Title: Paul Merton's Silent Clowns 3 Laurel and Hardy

I'll show you what I mean. So it's just kind of... With Ollie, it's not about hair, it's about a look into the camera. That's where he gets a lot of his laughs. And the more he looks into that camera, the more we share his sense of exasperation. He just has to go... And we know how he feels. They really did push the boundaries back in terms of breaking that fourth wall, in terms of using the camera. Yes. You know, and suddenly we're seeing these two guys who separately can relate to us. Mm. And that makes us absolutely involved. It means we're there with them. And I think that's why they've kind of lasted.
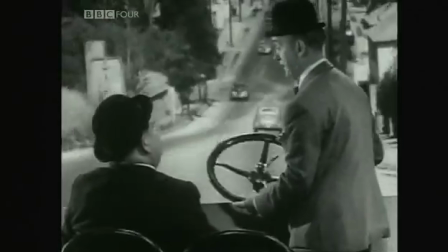618s
One of the other distinct features of a Laurel and Hardy film might be the association with this music. It's the Cuckoo Song, written by Marvin Hatley. I made this little silly tune as a radio time signal to count the hours. And Stan Laurel came up and heard it and says, that tune's for me. That's just what I want. That little cuckoo part's just what I like. See there. So he says, I'd like to use that for my theme. I says, well, swell. So then I showed him how it was put together. This represents Stan Laurel. It's supposed to be cuckoo. Same thing over. Not very bright. He's dull. He's stupid, see? That's what that means, stupid.
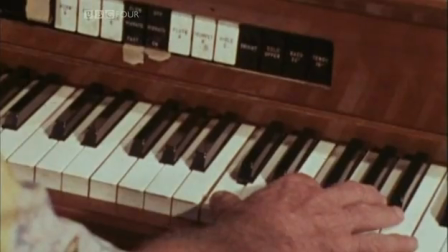653s
And the big one, Babe, is very dominating, see? Arrogant. He's the boss. Like a bugle call in an army, see? So we put them together.
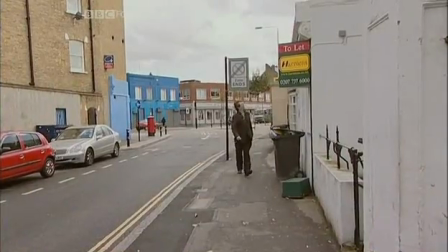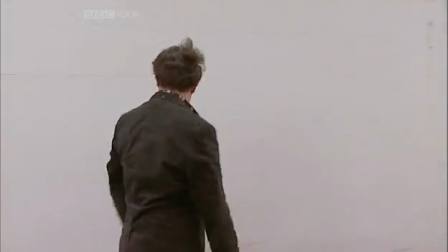672s
The Cuckoo Song became Stan and Ollie's signature tune and accompanied their talking pictures.
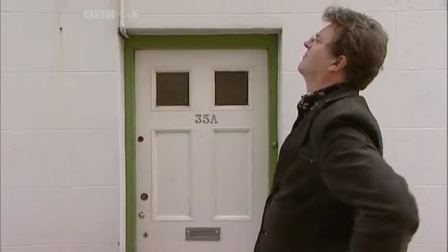680s
But I'm interested in what might have accompanied their films from the silent era.
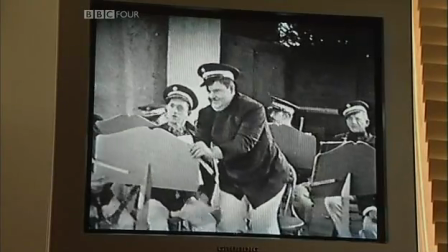686s
And I've been working with composer Neil Brand, who I've asked to score this 1928 Laurel and Hardy short, You're Darn Tootin'. I've seen that before. Looking at it now, Neil, your initial thoughts, what do you think the musical makeup of this film will be, the score that you'll come up with?
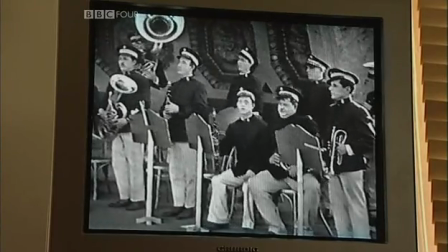702s
Well, it's going to be a small ensemble, we know that. Mm-hmm. It's going to probably no more than 10. Mm-hmm. But there's certain instruments we've obviously got to have.
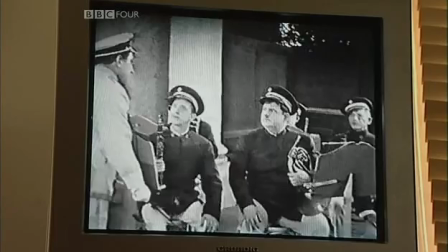709s
The fact that Stan is a clarinet player and Ollie's a horn player, we've got to have clarinet and horn. Yeah. And I had a thought on the title, sort of theme music. James Bernard, who scored most of the Hammer horror films, mm-hmm. used to get his main title themes from the title of the film. Mm. So Dracula was dum-ba-dum, and Taste the Blood of Dracula was da-da-da-da-dum-ba-dum. Mm. And with this, I just thought, you're darn tootin', da-da-da-bum, mm. sounds like the phrase. Mm. But it doesn't actually go anywhere. Yes. So it's sort of, da-da-da-bum, dee-dee-dee-dee-dee-dee-dee, whatever. Mm. And then mm-hmm. just repeating that. Yes. It sounds really, the music sounds quite breezy, quite 20s.
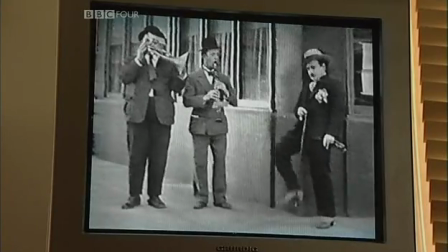747s
Very, yeah. Yes. Yeah. I think that da da da bum, it's, yeah. immediately gives you some speed. Yes. It means we can come away from that sort of speed when we get into the house with the two of them behind the table. But then we can come back with a vengeance. So it's about contrast, it's about variety. Yeah, and I mean, it is very much about keeping up. I mean, mm. I think that's the thing. They're setting my tempos, not just with his foot going there, but they're setting my tempos all the way through.
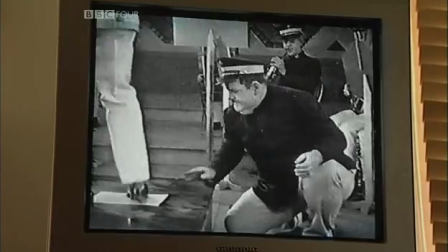770s
Yeah, you have to. You really are. You're serving the film in the best possible way you can, if at all possible. Yeah. I mean, as long as the audience think the music's coming out the screen with the film, then we've done the job. I look forward. I look forward to hearing it. So do I.
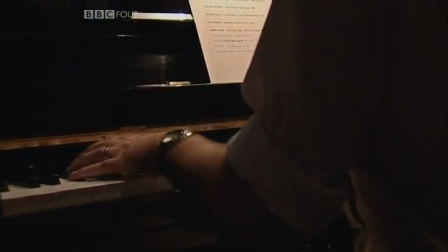791s
Neil's skill is not only in the writing of new material, it's also about being able to improvise at live screenings as the original silent musicians would have done.
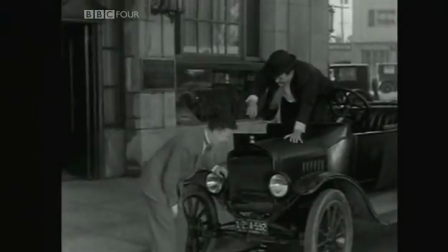802s
In the film Leave 'Em Laughing, the gag is that Stan and Ollie have inhaled too much laughing gas whilst on a visit to the dentist.
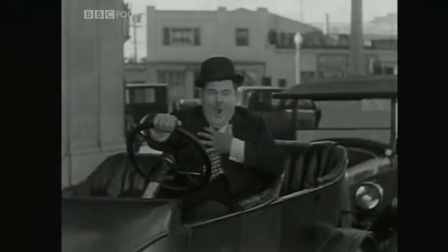813s
The musical challenge here is to carry the mood of a particular situation without dominating the silent comedy itself.